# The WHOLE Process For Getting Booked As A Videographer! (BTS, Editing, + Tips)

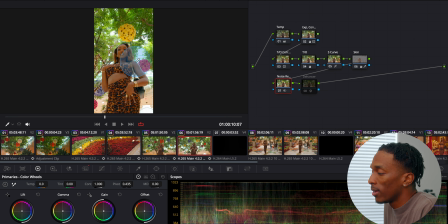And this image is not noisy at all, but what it is doing is smoothing her skin.
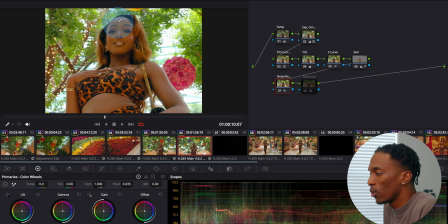Again, this is kind of subtle, but you know, we don't want her face or anything like that to be sharp. It kind of adds to that beauty effect. So we have that going on there.
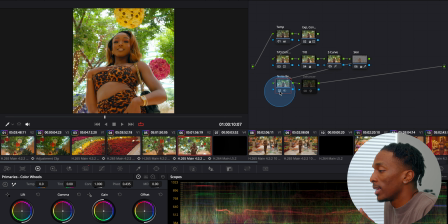I will disable it because it does make my computer lag.
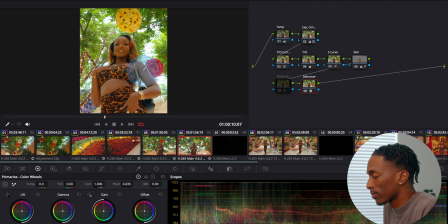And then the last node, if I enable that, it is blooming the highlights.
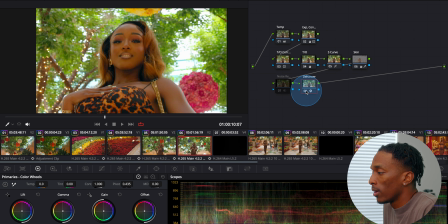I don't know if you can see it. Maybe if I zoom in a little bit more. It's subtle, but it kind of brings everything together.
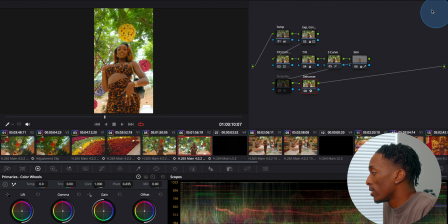So this plugin is called Dehancer, and I made a video on this a while back. Hopefully y'all watched that, but if not, I'll try to remember to link that down in the description as well.
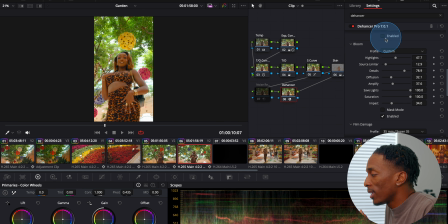But this plugin is really good. So if you want to get, you know, vintage looks, or you want to add high quality grain, get that bloom, halation, film damage, stuff like that, this is perfect for you.
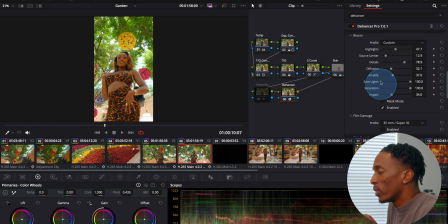The only effect that I added in was bloom, which is what I showed you. And it blooms the highlights, kind of acts as a pro mist. And again, it kind of brings everything together.
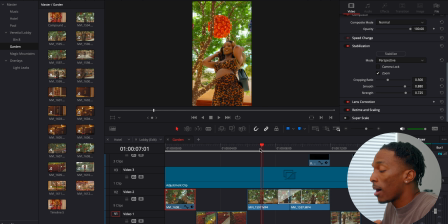So getting into the edit, again, this is not a complex video, but I will show y'all a few things. Now, as far as me selecting which clips I want to use,
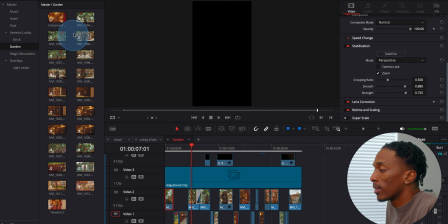I'll literally just go through each one and select like a good portion from the clip and add that in.
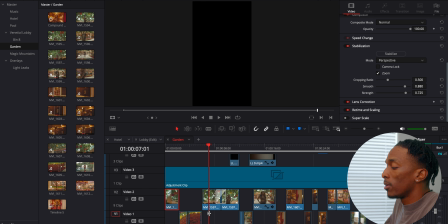All of these clips were filmed in 60 frames per second. That way I can use some normal speed and then slow it down when I want, or just make everything slow-mo, you know, whatever I want to do.
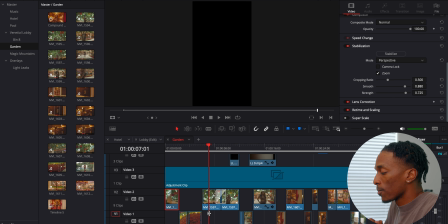But yeah, everything is filmed in 60 frames per second. So starting at the beginning, these are just some establishing shots.
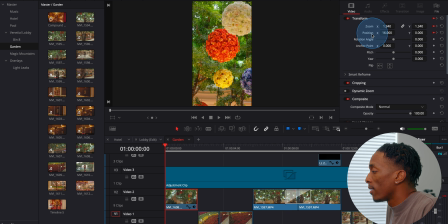So for this clip, I do have some keyframes here on the zoom and position. Basically, it just starts zoomed in, and when you get to the end of the clip, it goes back to the default.
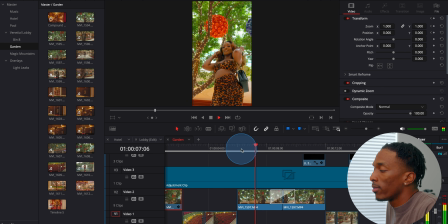These clips here are just revolving shots done on the Ronin. And for these, I did add a little bit of stabilization just to make them super smooth. And I have them fading into each other.
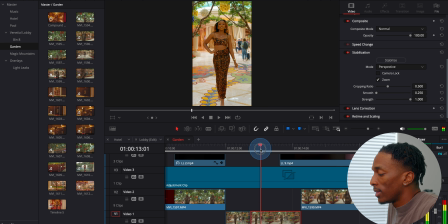For this clip, basically, I started with this shot here, which is just 60 frames per second slow-mo, you know, just slow-mo of her walking. And so what I did was make a cut right here where I wanted it to slow down at.
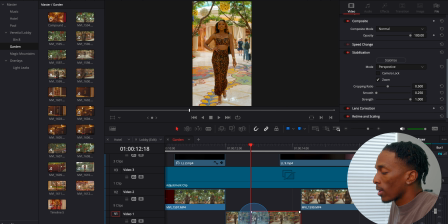Essentially, I wanted it to be normal speed and then slow down. So at this cut is where it slows down. So for the clip prior, I come in and do Command R and I make it 250%.
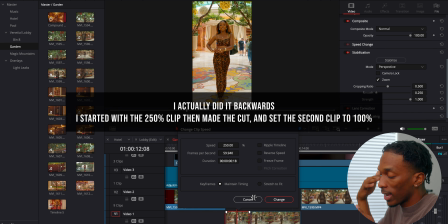And that is normal speed because we're on a 24 frames per second timeline and it's a 60 frames per second clip.
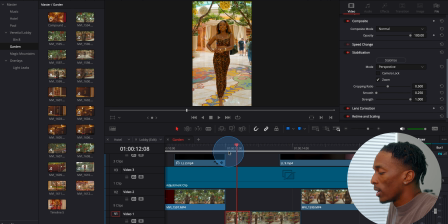So it's basically just math. So yeah, we start off normal speed and then it slows down.
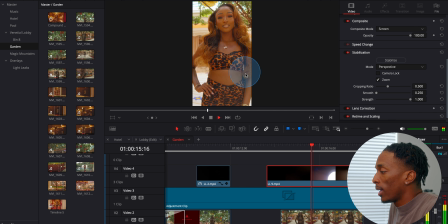I do want to point out these overlays that I have here, and these are just light leaks that I've had on my computer for a while. I don't remember where I got them from, but I felt like they were cool and added to the video.
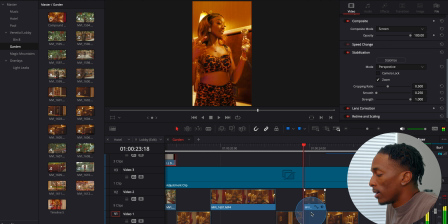Jumping over here, again, this is a normal speed clip that goes into slow motion. And when it gets to the slow motion clip, all I did was, actually if we go into the Fusion tab,
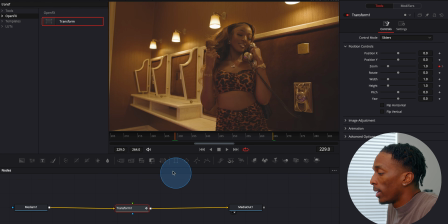added in a transform and just did a zoom. Nothing crazy, but I did it this way because I wanted to add in motion blur.
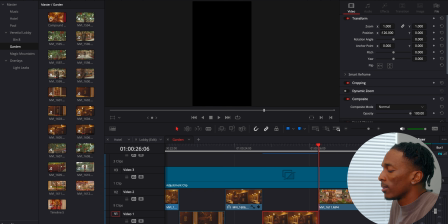And honestly, I don't know if you could really see it,
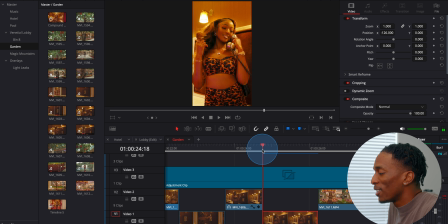but in my head, you can see a little bit of motion blur and it makes it look cool.